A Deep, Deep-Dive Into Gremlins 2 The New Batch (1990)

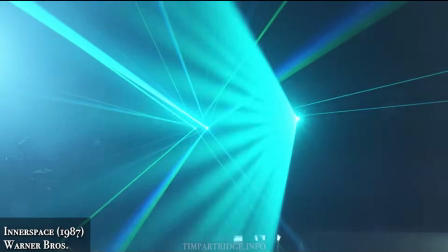What a tease having great pop music you can't readily purchase.
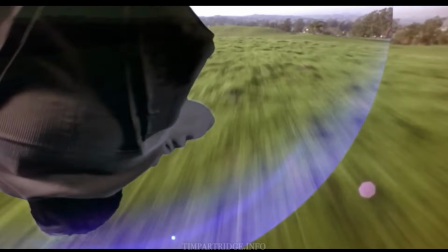Dante has a previous connection to the Thompson Twins, which makes their inclusion on the Gremlins 2 soundtrack even more special.
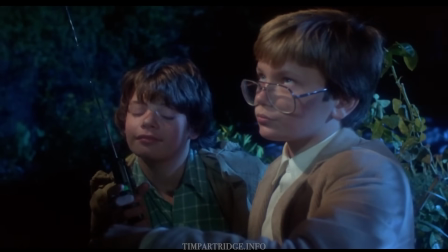She's got some stuffed animals on her bed, and it looks like some Thompson Twins records.
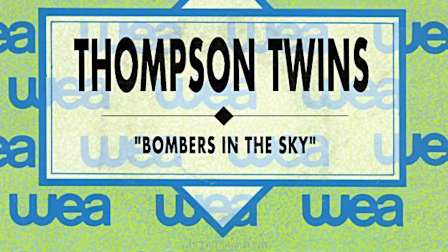And if you wanted to go there, the song title, Bombers in the Sky, could arguably be taken as a link to the aircraft that the Gremlins terrified in World War II.
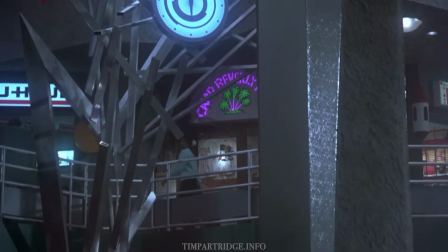No!
An unreleased promo or radio mix of Jasmine Guy's Tough Boy also plays during this scene.
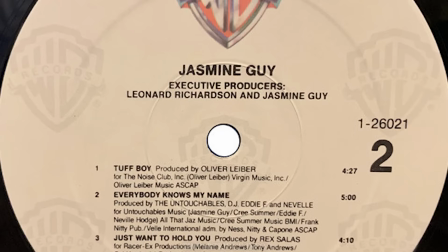It was produced by Oliver Lieber, who had a big hit at the time with Paula Abdul's Opposites Attract, which it kind of sounds like.
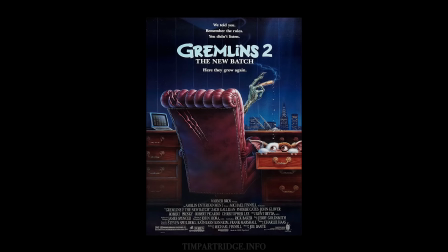As 1990 rolled around the corner, would green reptilian animatronic characters, missing the guidance of their Asian elder, interacting with humans in New York, be a box office success?
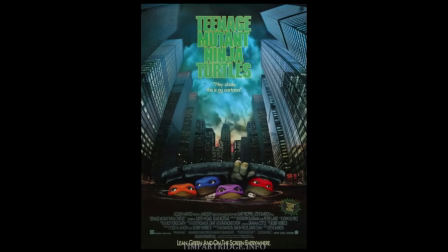Absolutely. Teenage Mutant Ninja Turtles the movie took the world by storm, but Gremlins 2 bombed.
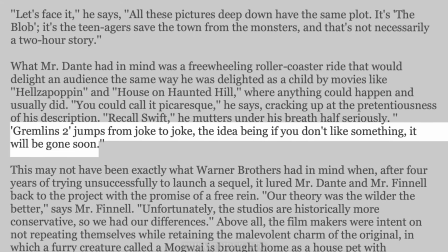Joe Dante told the New York Times, Gremlins 2 jumps from joke to joke, the idea being, if you don't like something, it will be gone soon.
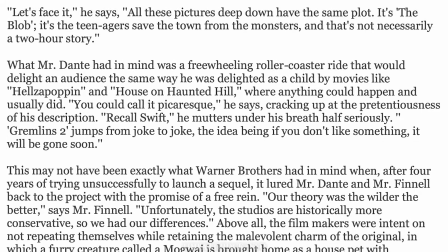The question is, how could you not like anything in the film?
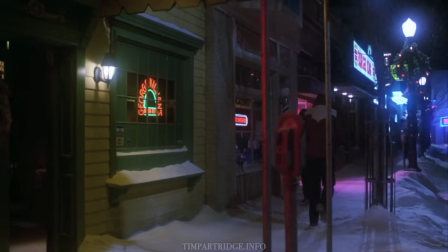The first movie was set in a stylized, nostalgic world designed to remind you of old movies in order to sell the illusion of the puppets.
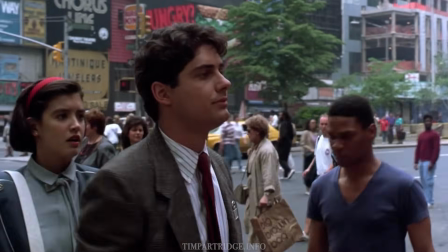Here it's opened up to the real-world imagery of downtown Manhattan, a clear time capsule of 1989.
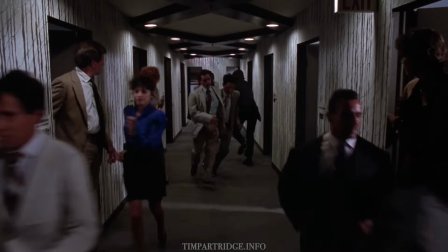However, once we're inside the Clamp building, Mr. Wing's shop, or Billy and Kate's apartment,
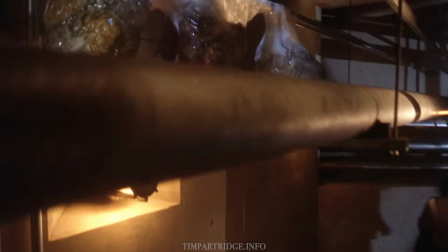it is styled and great creative license has been taken to push the real world into the more fantastical.
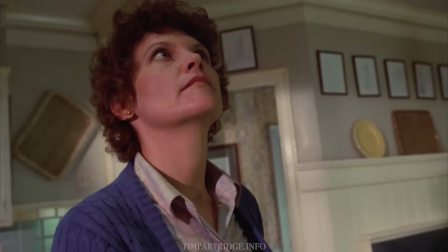The difference between this and the first film, which had moments of suspense where the world purposefully felt static and claustrophobic,
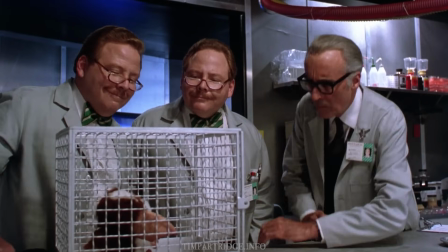is that with Gremlins 2, it's an exciting film and you could get lost looking at it. The city, just like the movie, is busy and constantly moving.
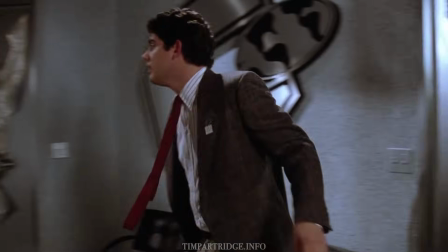The building is a character in its own right. We only really see about 7 floors in total.
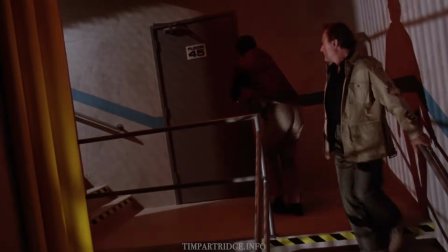The basement, the 2 floors of the lobby, the 45th, Billy's office on the 46th, Catheter's lab on the 51st floor,
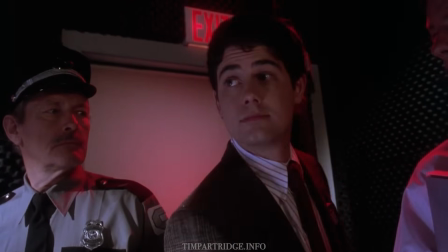Clamp's presumably penthouse office, Studio D, and the 38th floor, which hosts Forster's security team at Systems Control.
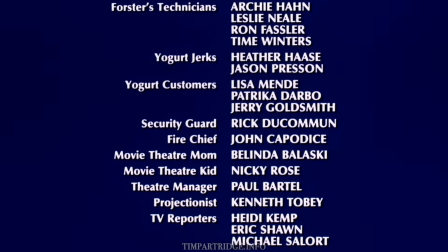Dante's use of cameo parts from well-known character actors continues,
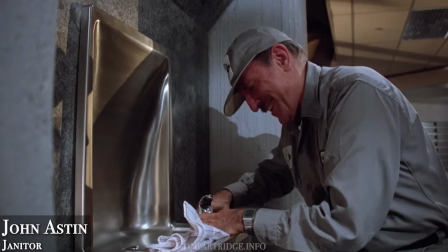from Gomez Adams actor John Astin mumbling to himself while Gizmo is attacked by the Mogwai,
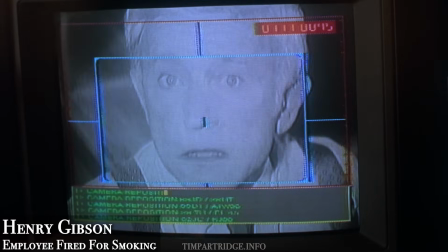to an exercise in mime with Henry Gibson at the end of a CCTV camera.
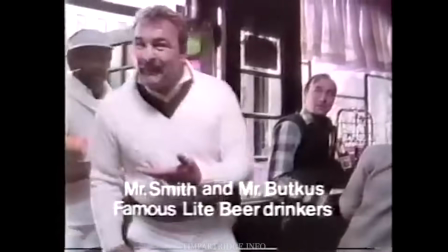A deleted scene has former American footballers turned actors Bubba Smith and Dick
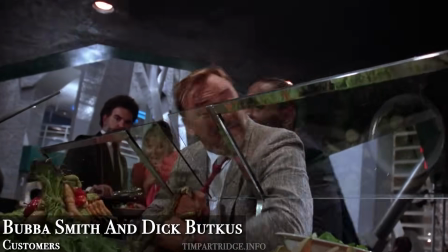Butkus as salad bar patrons who discuss the stock market before we see the Gremlins as brokers.
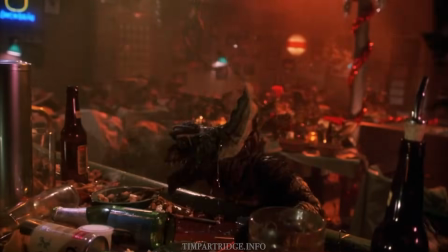Whereas the first film only had one real scene without human characters,
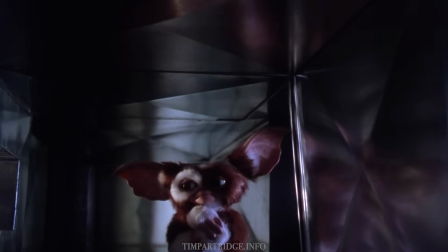Gremlins 2 has an entire subplot where Gizmo wanders around the building, gets tortured and eventually becomes a hero.
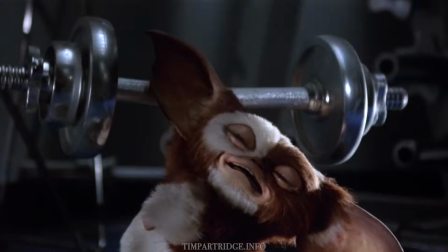Cartoon physics and logic go to the extreme of what we had seen the first time.
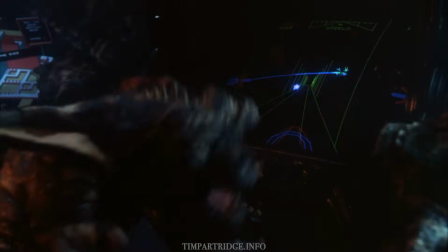In that film there was an adolescent sensibility to the little monsters, but here it's generally much more infantile.
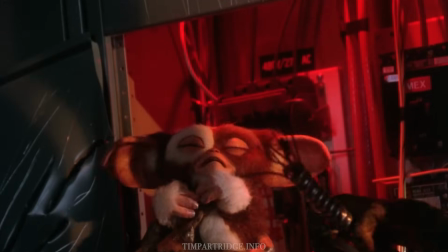The Gizmo torture scenes, for example, range from the use of electrical cables to a photocopier shot like a 1960s photo shoot,
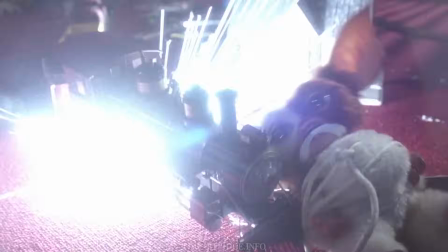Velcro, and a toy train with a real engine whistle sound, naughty and childish as opposed to a danger to Gizmo's life.
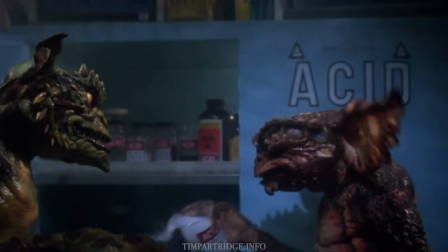The Gremlins seem to inflict more pain upon themselves for fun, sadist and masochistic pleasure in torturing each other.
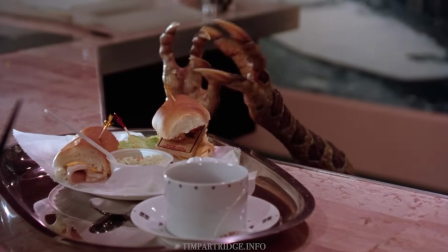The film has its own audio-visual grammar, taken from the medium of Golden Age cartoons.
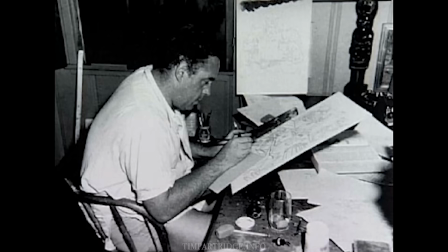Joe Dante is a fan of animation director Frank Tashlin,
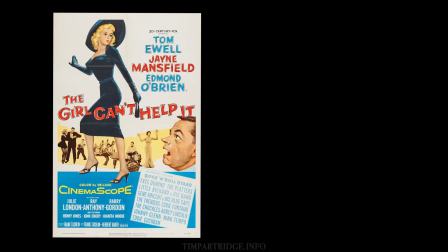who began directing Warner Brothers cartoons before taking on live-action feature films such as the Bob Hope classic Son of Paleface.
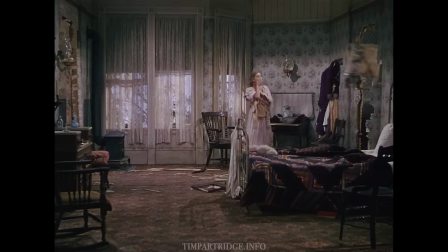Tashlin brought a lot of the Looney Tunes logic, colour, tone and grammar to live action, and Dante does the same here.
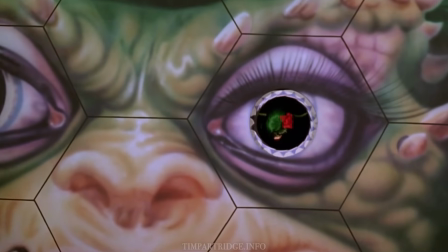The height of this is when the Gremlins gather quite civilly in the lobby at the film's
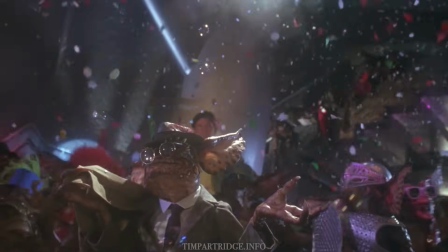climax with party balloons and fancy dress to sing an extended musical number,
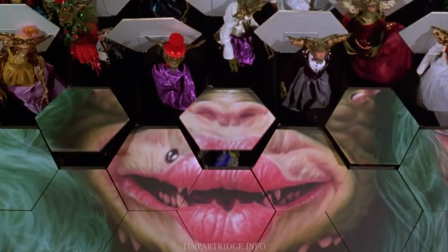a Hollywood love letter to New York, complete with bespoke costumes and set design and props, presumably created by the Gremlins themselves.
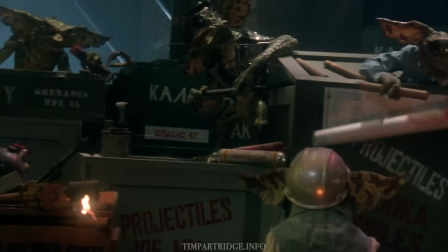We then visually learn their plot to specifically target the Statue of Liberty for absolutely no real reason,
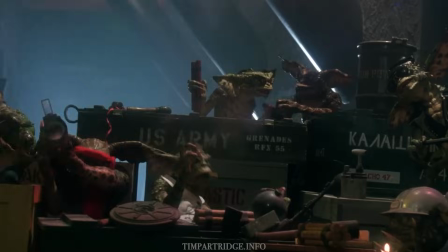using illegal weapons that have materialized from nowhere, just like in a wacky Golden Age cartoon.
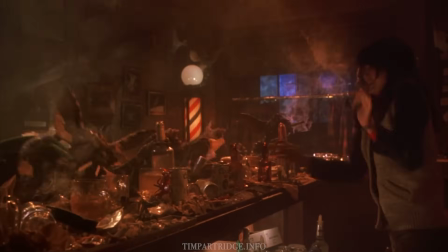Tonally, it makes the cartoonish bar scene from the original Gremlins movie look like the Texas Chainsaw Massacre.
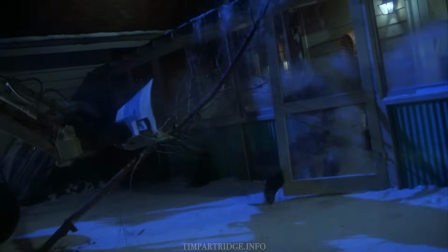This leads Murray Futterman, who is deathly obsessed and nearly killed by the monsters in the first film, to remark, "These guys aren't bad."
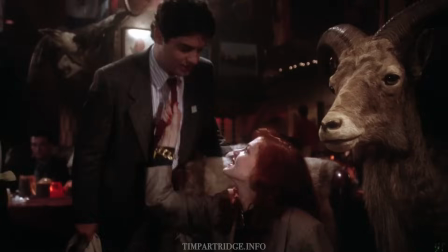Even the moments of aggressive sexuality in the film, with women seducing terrified men, feels very much in a Tashlin spirit.
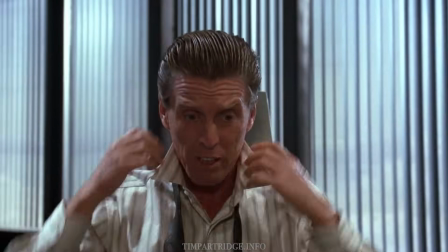Equally cartoonish is how these performers can say absurd and often wordy satirical dialogue with a completely straight face.
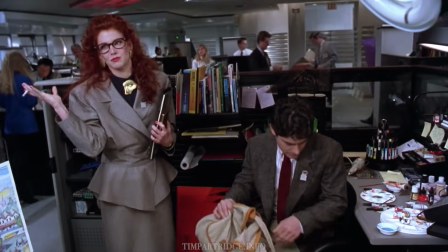I have to have a complete situational long-term overview outlook perspective. It's as simple as that. Do you see what these monsters are doing?
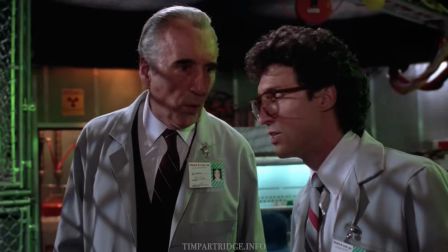They're throwing metal utensils into the microwaves. You can't do that. All they have to do is to eat 3 or 4 children and there'd be the most appalling publicity.
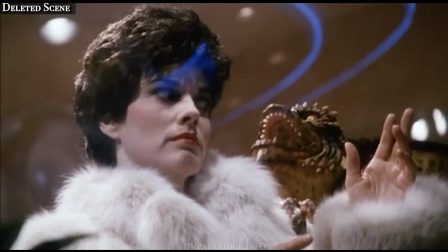Although Joe Dante reined things in when they got even too outlandish for Gremlins 2.
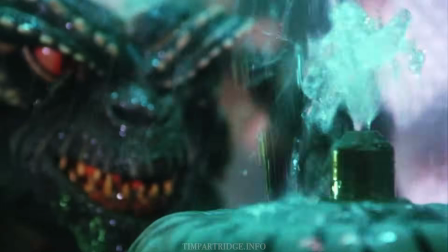The cartooniness is used to address the more earnestly silly elements from the first film, aiming more for comedy.
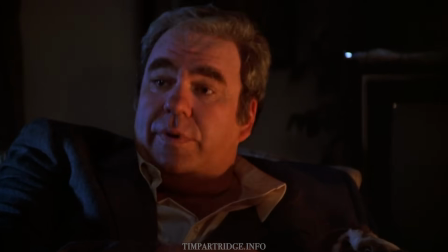From the rules of the Mogwai, Look, I didn't make the rules, okay? Rules.
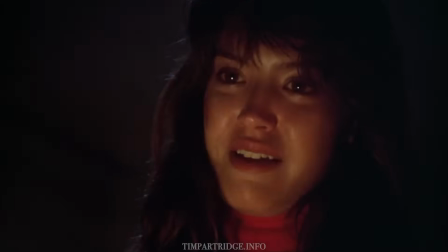I don't believe this. as well as Kate's tragic Christmas trauma tale from the first film, involving her father dying dressed as Santa Claus in the chimney.
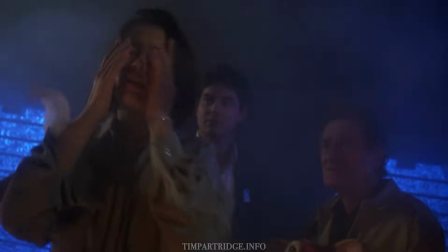Here she gives a similar, but completely different story.
This beard and a hat look just like Abe Lincoln.
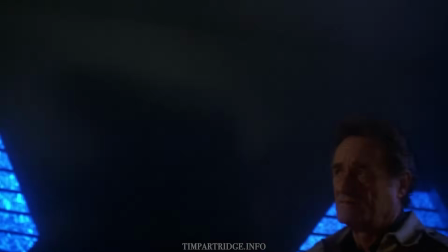Honey, I really don't think we've got time for this now, you know?
The response this time suggests indifference.
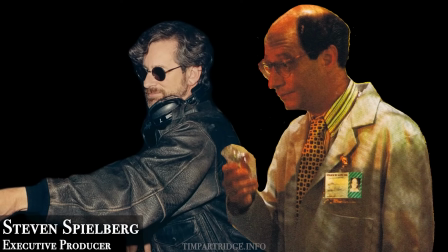Charlie Haas and executive producer Steven Spielberg had suggested including a SWAT team character,
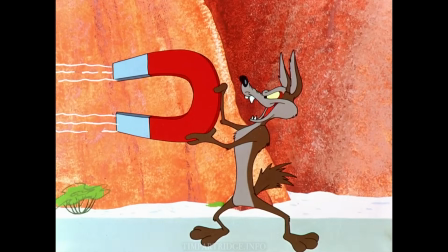similar to comic book soldier Sergeant Rock, who enters the Clamp building but becomes subject to Roadrunner Coyote-style gags with the Gremlins.
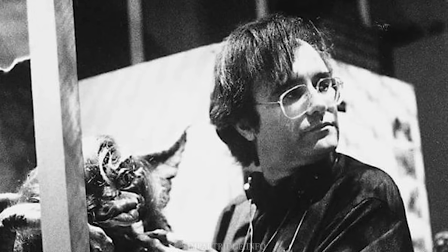Ultimately, Joe Dante felt this was one character too many. The SWAT characters filmed for the movie seem to be a remnant of this.
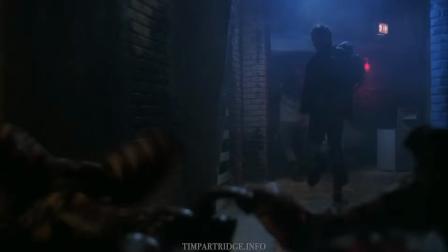Gremlins 2 never attempts the all-out horror of the first film,
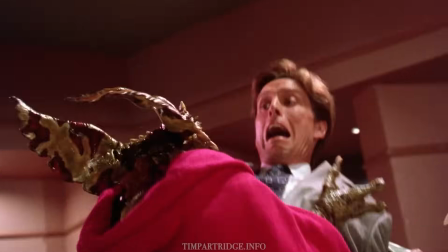but there is still some very effective jump scares and a change in mood and tone whenever it needs to that makes you go with it.
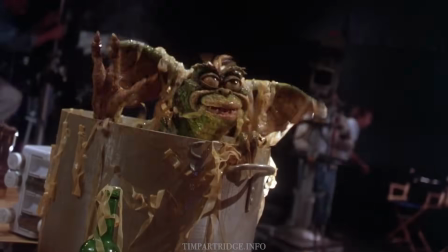This scene deserves an Olympic gold medal for its thrilling tonal gymnastics.
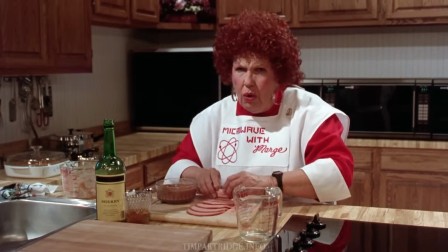Within a few minutes it goes from very broad and cynical consumer satire with characters yawning and lots of self-awareness
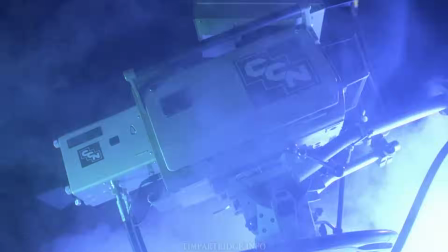to Looney Tunes violence before ending with lump-in-the-throat suspense, mystery and the realization that after all of that flippancy,
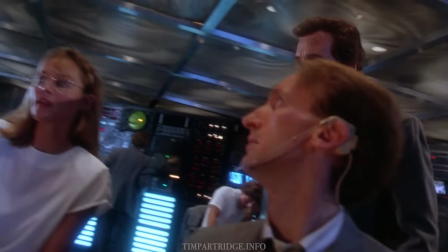this could be a hopeless fight for survival. The result is both funny and suspenseful at the same time.
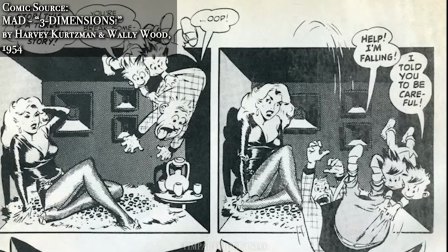The film also looks gorgeous and interesting. Dante's intention was to fill the frame like a Mad Magazine panel with details in the margins.
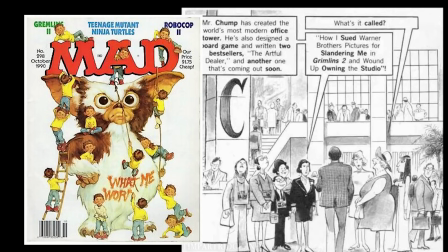The actual Mad Magazine adaptation doesn't even come close to representing the manic detail of the movie, let alone send it up.
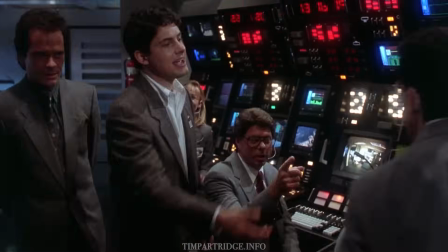The direction is masterful, with endless, immaculately blocked,
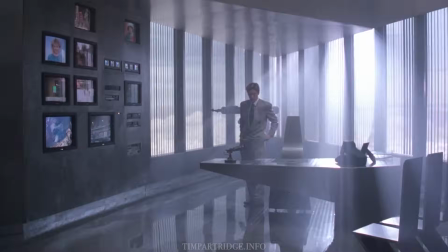unbroken shots with a precise rhythm that only an experienced editor could deliver.
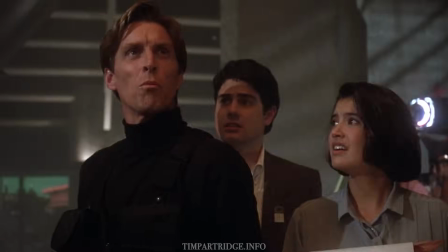Whole scenes are played in a few or even one fluid shot, but with a variety of shot sizes.
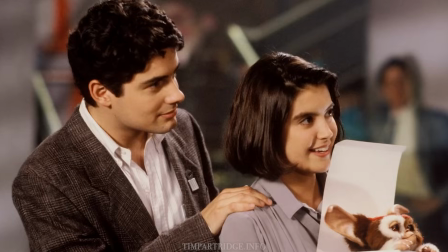One of my favourite bits of direction is pretty subtle. When Kate is asked by Clamp if she's married to Billy, without hesitation she replies, Yes.
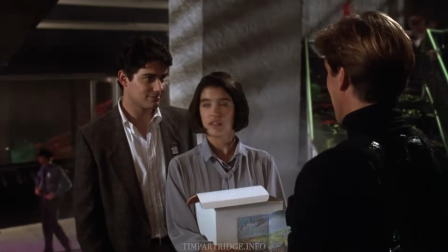Well, I'm gonna be.
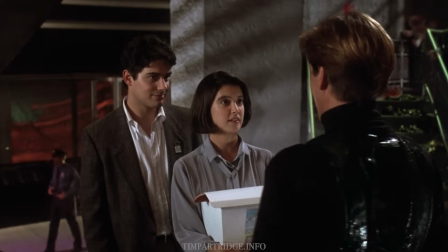At the moment she says yes, the large drape blocking the window from the foyer is collapsed and daylight then pours through.
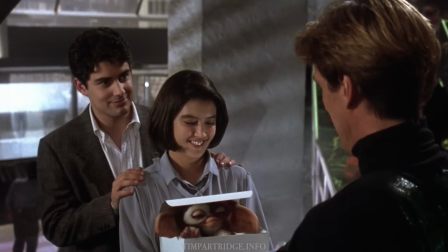The metaphorical light at the end of the tunnel, and narratively it closes both the love triangle subplot and the darkness that threatened Billy and Kate's relationship.
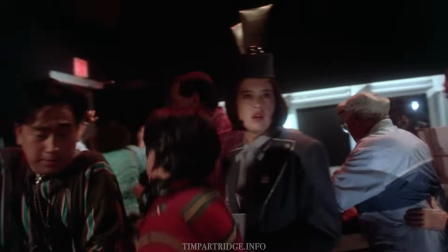Another is a camera pan from the evacuating camera operator of Marge's show,
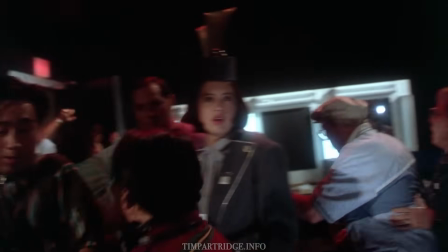who passes Kasuji holding his own camera, setting him up for the job he was destined to do.
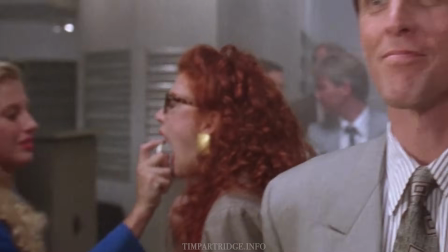Or Marla taking a breath spray before introducing herself to Clamp.
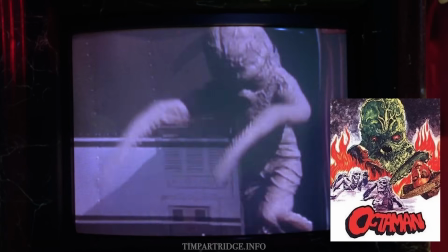As with the first Gremlins, there are many references to other movies, including Rick Baker's first movie,
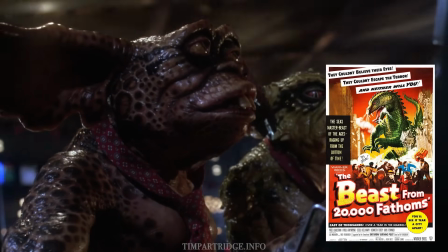the Gremlins letting the classic Harryhausen black and white The Beast from 20,000 Fathoms onto the Clamp airwaves,
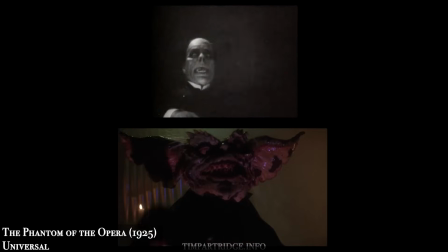Busby Berkeley's Dames, Lon Chaney's Phantom of the Opera, Batman, Is it safe?
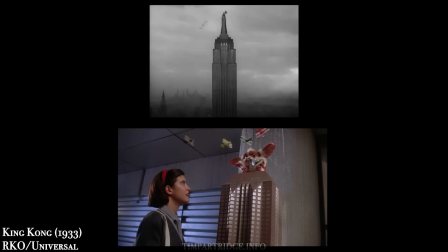Marathon Man, Is it safe?
King Kong, and The Wizard of Oz.